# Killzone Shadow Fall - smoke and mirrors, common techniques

Hi, I'm Rob Cram, and today we're going to take a look at the Killzone Shadow Fall imagery used in the trailer and used in the gameplay demonstration.
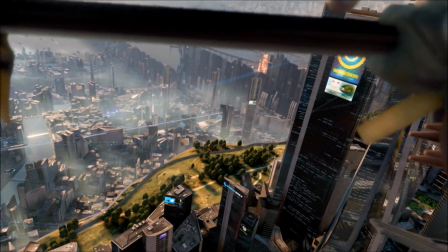11s
Now, firstly, when I first saw the demonstration,
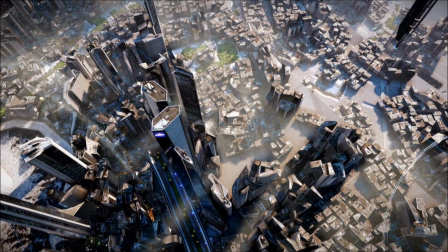16s
as with everybody else, I was mightily impressed with the overall look of the gameplay,
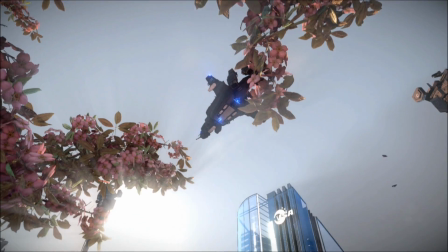23s
but then on further analysis I've kind of put it into perspective and to see how it compares with other games. And I think what I have to take from it is the fact that Guerrilla Games have created a really fantastic looking
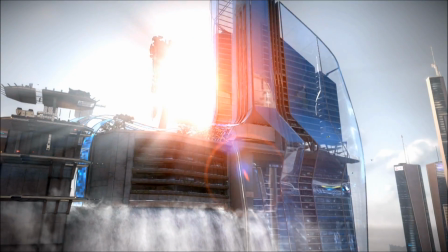39s
environment for their opening showpiece part of the game.
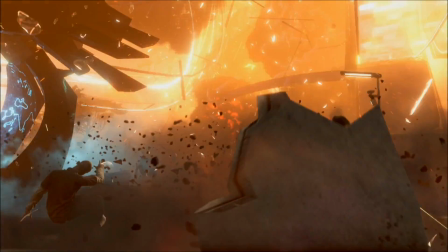44s
I'm not sure where this section is in terms of the actual game.
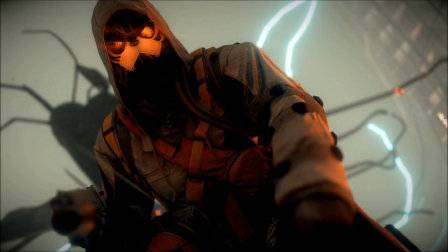47s
It could be the beginning, but what they've done is used a lot of fancy effects just to create this wide,
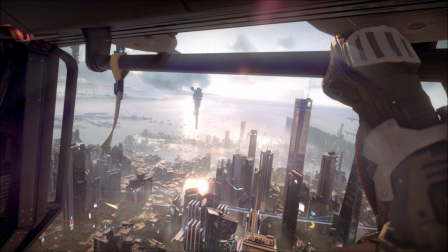55s
expansive kind of city environment.
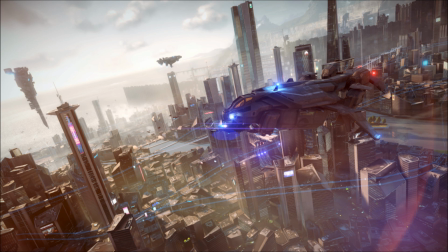58s
So if you look at the first images, you'll see like lots of light bloom, lots of depth of field,
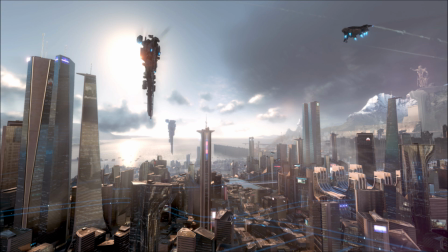67s
lots of movement, creating a real vibrancy within the city.
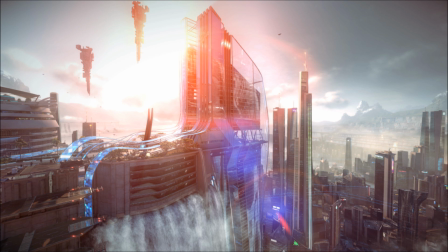74s
I mean, if you look at this screenshot here, you've got that purple light effects beaming off the reflective surfaces. You've got the waterfall, you've got the bright sun in the background, so real fancy looking effects.
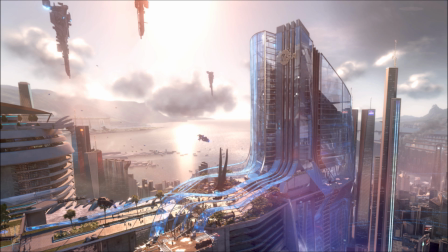91s
Now this next screenshot, you can then see a bit more of the close-up detail coming into view, but again it's still very sharp looking, and they've really done well in the artistic direction in creating a fantasy,
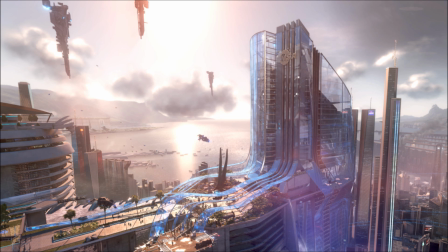106s
futuristic looking city. But they're not the only developer to do this, and I think in a lot of games creating a cityscape of this nature is quite a common theme, and a lot of companies do this.
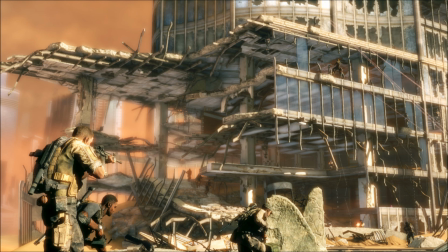120s
So for example, if we now look at a game, Spec Ops: The Line,
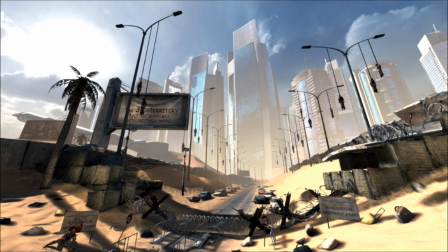124s
you see that again they use the city of Dubai as a kind of backdrop, and they've used a lot of depth of field, fogging the background areas and focusing on the near field. And again, they've got this similar outlook in this particular screenshot here,
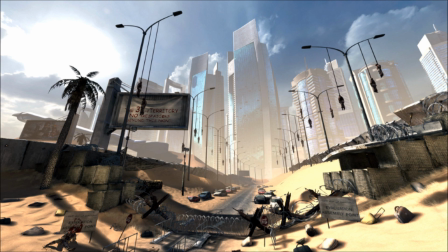140s
where you've got these tall skyscrapers in the distance, fogged out, and then you've got the near focus.
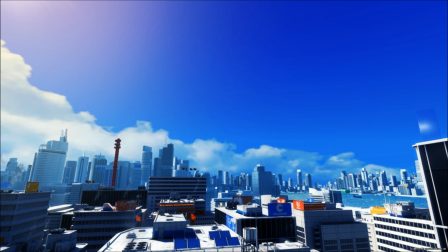148s
So if you move on to Mirror's Edge as an example, you can see here that it's a much different kind of look to the cityscape.
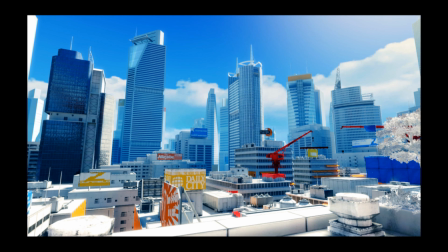156s
They've got bright colours, huge vibrancy, an almost anime kind of looking game with flat textures, but still creating a wonderful, balanced and vibrant looking city atmosphere.
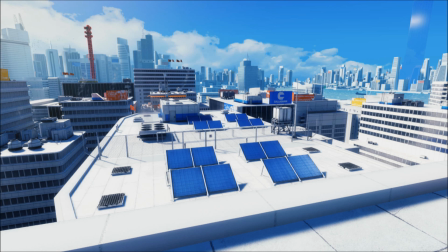172s
I mean, if you've got that whole kind of panoramic view, which really does create a great impression of space for this game. And then again we go back to Spec Ops, and again you can see here the clever use of
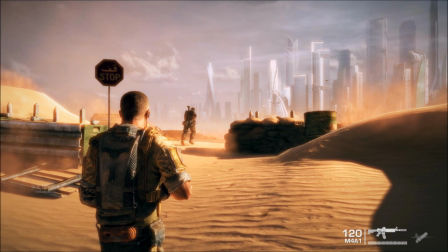189s
fogging to create that kind of distant effect for those skyscrapers, so you're not quite seeing all of the detail. And I think this is paramount with the Killzone demo as well.
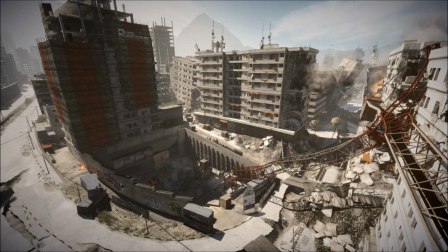204s
And here we look at Battlefield 3. Again, that's going for a more realistic look and highly detailed kind of environment, although it's a bit more war-torn.
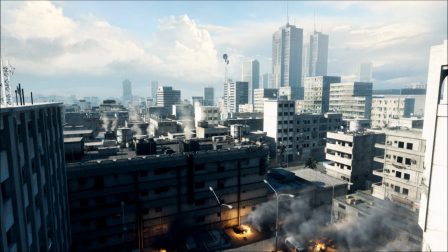215s
And then again the same kind of effects are used here, where you've got the fogging effect, depth of field. It's not a huge amount of depth of field, but it just creates that spatial element. So if we now move on to the character models,
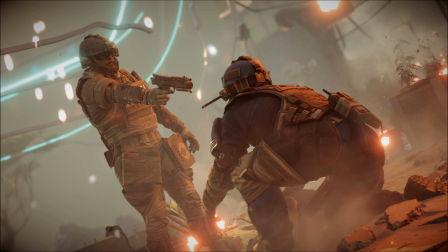234s
and this screenshot exemplifies the level of detail that the Killzone demo presented, and you can see that the character models are highly detailed.